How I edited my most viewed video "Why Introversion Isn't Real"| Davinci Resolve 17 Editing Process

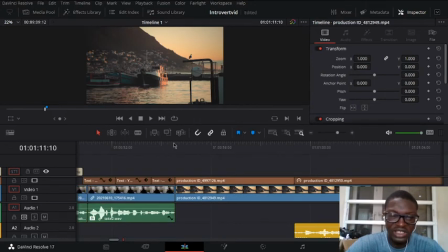504s
Yeah, so I got various clips of basically almost the same thing.
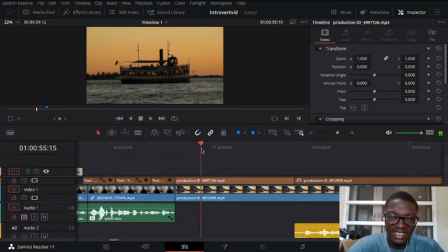511s
Very similar clips, but they have different places. This picture of a ship moving.
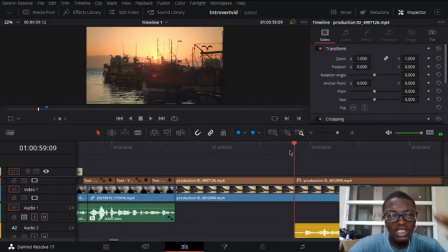515s
Yeah, I notice the ship is moving to the right. Yeah, I made this bureau too long, but I should have made it smaller. And then there's another clip of a similar background. I corrugated them the exact same way. And this is it moving.
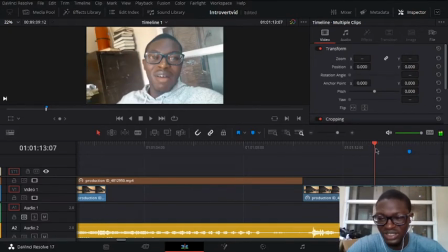535s
Yeah, so I made another J cut here. So basically, I start talking. So I start talking before. So I start talking before the clips end.
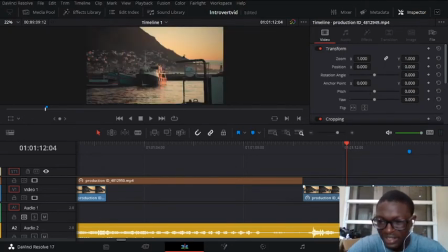550s
Like this is where I start talking from, and this is basically where the clip ends.
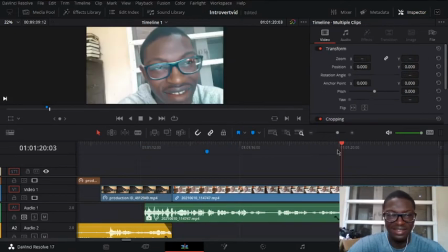555s
Yeah, yeah. So this is me.
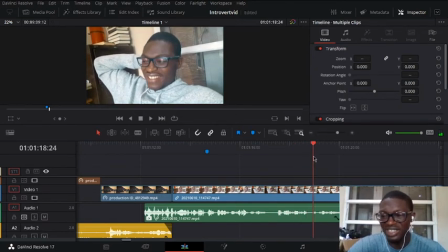559s
So I talked a little bit about how I experienced like some racist stuff on Omigo, but hey, we move.
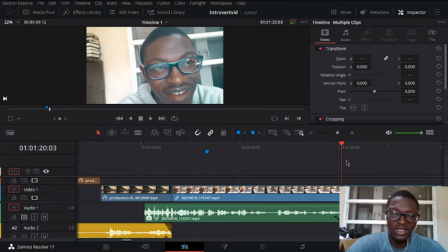568s
Yeah, then this is me again. Yeah, I had to cut the clip because it just a lot of boring shit to be honest.
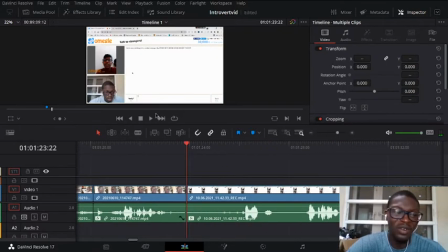575s
Then I added the clip of of where the guy was talking. And that is surprising thing. Like it was actually Indians, and it's quite black. So I don't understand why it's being racist to me. But hey, we move on.
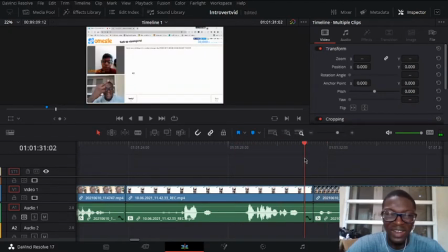591s
Yeah, so I recorded this clip on my phone of my side view, and then I used my webcam for the front view, so I quite of synced them together.
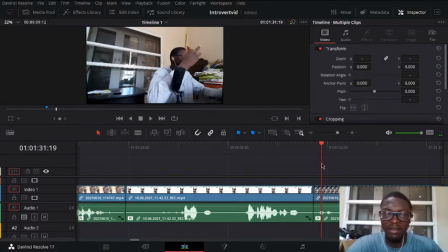600s
So do what was happening when I was doing that from the side view, and do what was happening from the front.
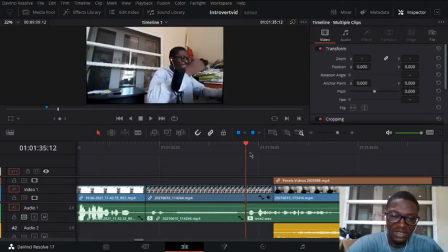608s
Quite funny, to be honest. I did another J cut again. Just start talking just before this clip ends. Start talking from the beginning for my next commentary. So basically, having J cuts like makes people like makes you move to the next clip without procrastinating,
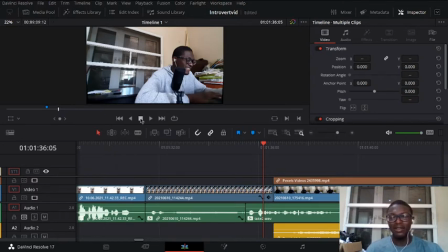627s
because if you don't really make if you don't really like it helps your audience keep their attention, because you don't really focus their attention. They're just gonna just stop watching your video, and it's gonna be a waste of time.
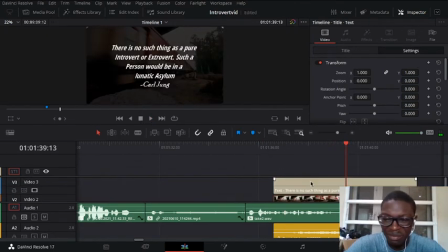646s
Oh yeah, so thinking about it, like I think this would have been the best train clip to add at the beginning of the of the web. So this is what it looks like.
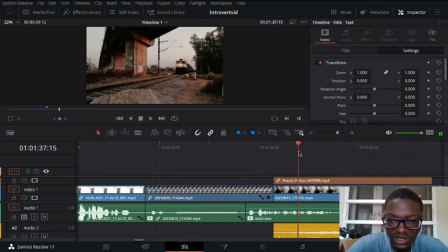659s
Picture of a train. I kind of made it faster because the clip was actually plenty long, and then added this a sound effect of a train moving. So this is how it sounds like.
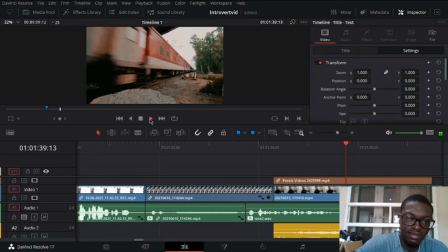Well, let me mute this real quick. The Okay, so I'm gonna play it again.
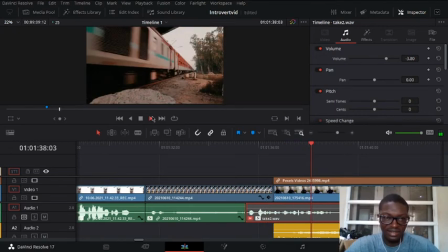682s
So this is what it actually sounds like. That's the train and the sound effects moving.
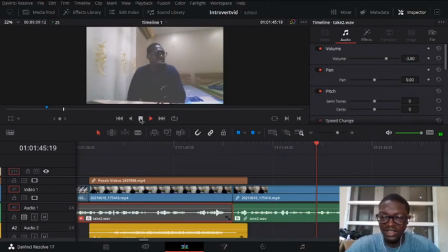692s
Yeah, so I talked more and more.
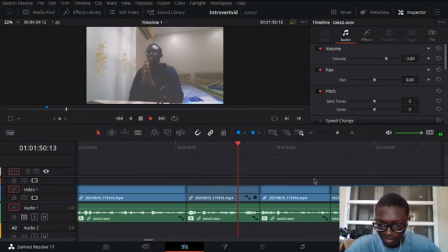Yeah, and I added another J cut here just to increase my just keep the audience attention.
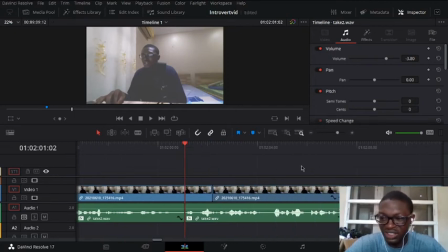709s
Like I should have added like a lot more subtitles there, but hey, I've got no time to waste, to be honest.
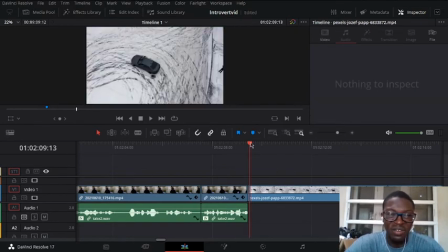717s
So I found this really cool clip of a car drifting in the snow. I think it was in Toronto, and then I added a bit of music to it, and yeah, it came out.
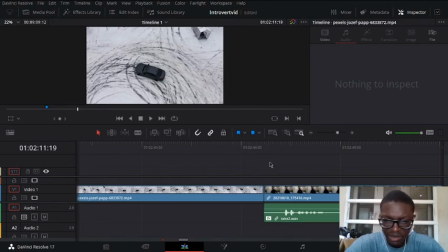728s
It was pretty long, to be honest, but hey, I think we can move past that. Yeah, this music and everything. Yeah, I would also like to say something. So when I edit,
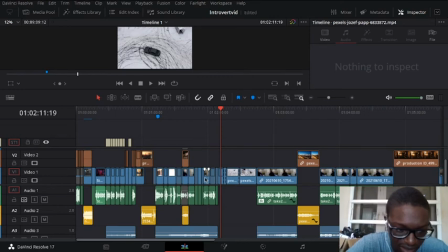743s
so I make three timelines for my editing. So basically, the first one is subtitles.